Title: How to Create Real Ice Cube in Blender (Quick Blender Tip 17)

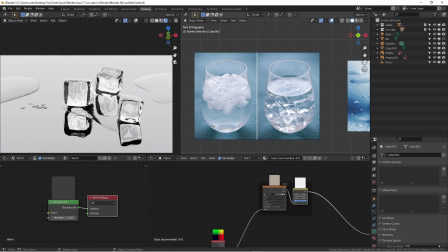478s
want to make it looks pretty so if you this is realistic what the ice cube
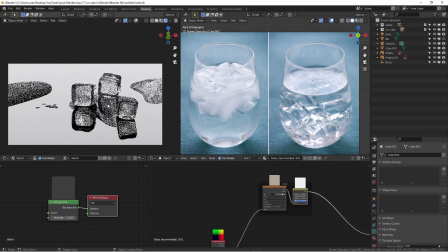483s
like that or ice it doesn't looks very uh appetizing and also most people
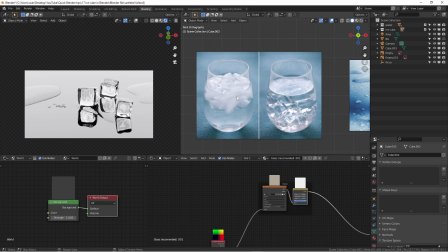488s
do not pay a lot amount of attention to look at all these in the very uh microscopic way like a cgr artist or photographers
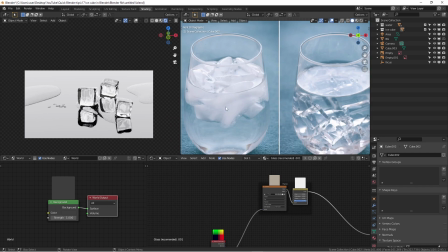499s
do because we are the animals that really pay attention to details most people would just think these are the ice cube.
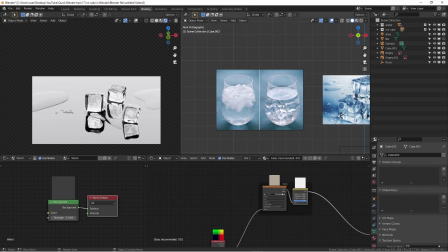507s
Another trick you can use, as you can see here,
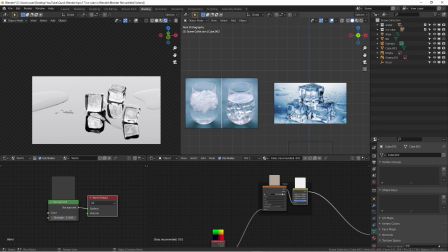510s
these two images are a little bit blue because the color can really affect on the coldness and the warmness.
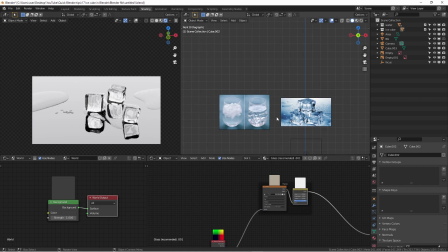518s
So in order to make this look a little bit more real, we can go to the scene here.
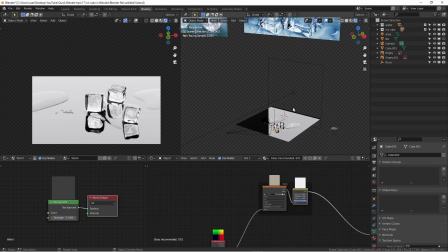525s
If we are actually going to start seeing the scene so this this plane is very
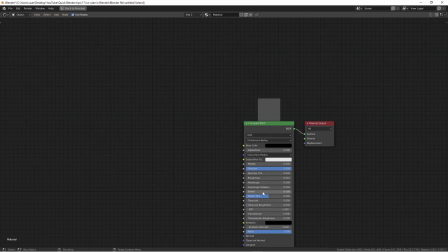530s
reflective basically is it just we pull the roughness
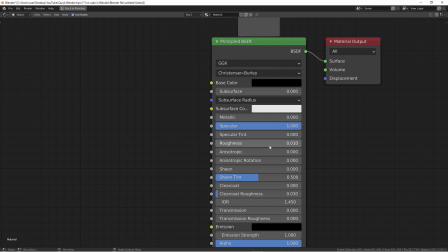536s
all the way down to the point zero one and spec specular
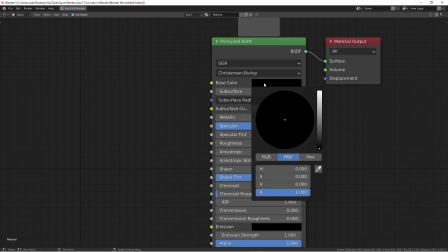541s
all the way to one and the color is to to almost pure black so you wanted to
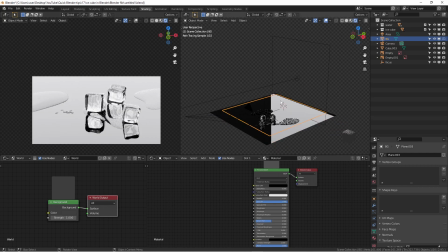547s
have a nice crisp look and the light is just lighting from the back end to really lighting through and bounce back to the camera and we have one of really good usage for pure white background image when
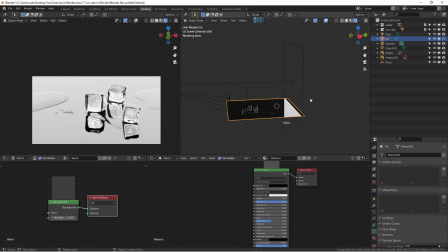563s
you're doing render of product and also i have a tutorials about that you should check
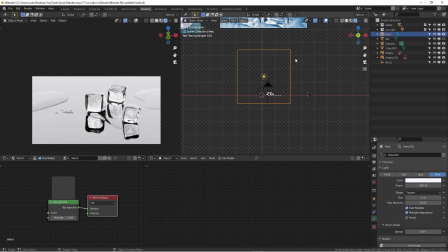568s
it out anyway so we have this light what we can do here we can simply just can change the light of the color because this is the main light
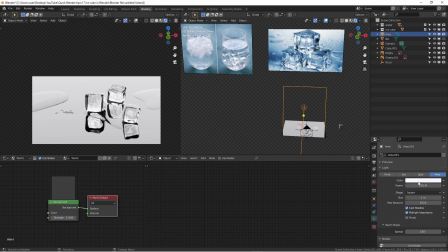577s
and this is the only light resource we can just uh move your mouse cursor in here and hit e short key and a shortcut key you you quickly have a uh a sample eyedropper
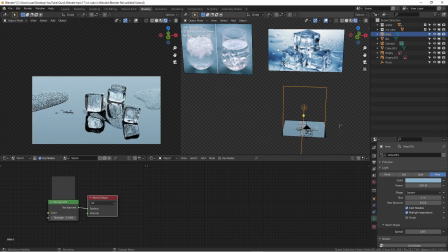591s
tool so you can just pick a blue color see quickly you can have something going on and to adding some like a a coldness over here you can adding you can change that the way you want but suddenly it feels like oh this
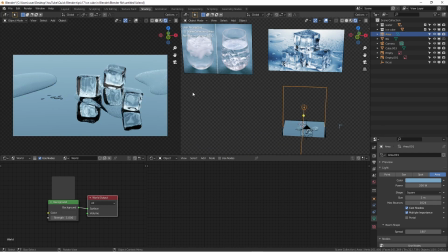605s
can be something very cool to look at. And now it feels more like ice.
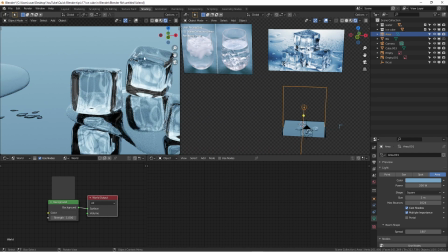612s
And also, you can add in more small details on the actual ice cube, just like these, to have adding some drops.
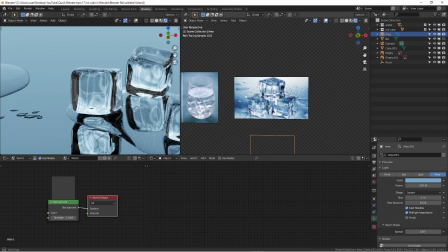619s
You can either use geometry node, or you can use a particle system.
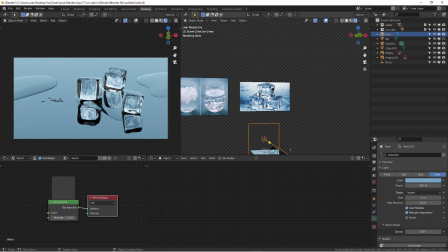624s
And I also have a Blender tutorials about that. You can check it out.
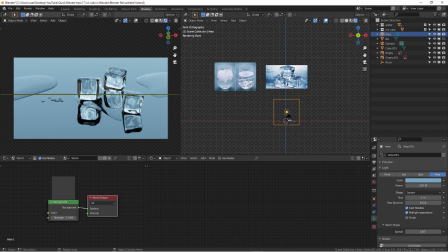630s
I will put a link next to it. So that's pretty much it.
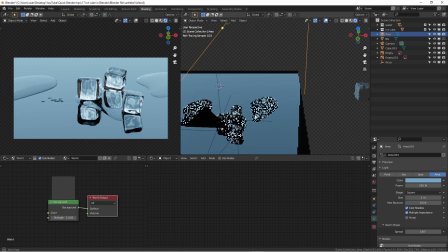636s
The key point is just trying to making sure the lighting,
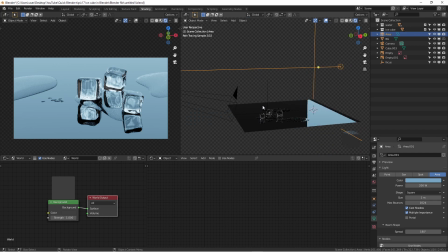640s
usually when you're trying to light anything like transparent or translucent, you're trying to backlit because camera is right here. So you want to actually let light pass through it and to actually kind of make it look a little bit nice and brighter and it's not really like the
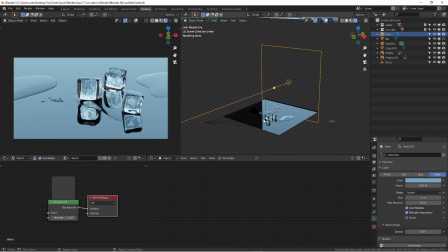661s
other type of materials that you directly point the light onto it is actually you're trying to kind of light it through it Or kind of making sure the surrounding environment is very important as well And you can certainly check out my other tutorials
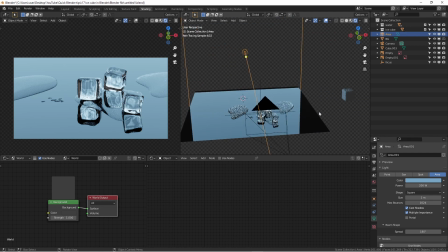677s
talking about the light and also how to light reflective surface items in Blender. And I really hope this short Blender tutorial has been helpful. And we can certainly hang out on my social media Instagram.
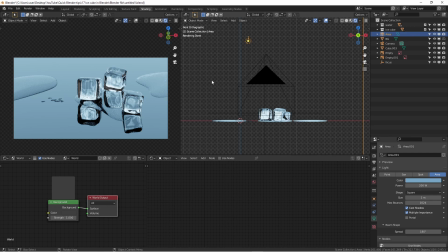693s
And if you have any questions, please leave your comments below. Otherwise, I will see you in the next video. Bye.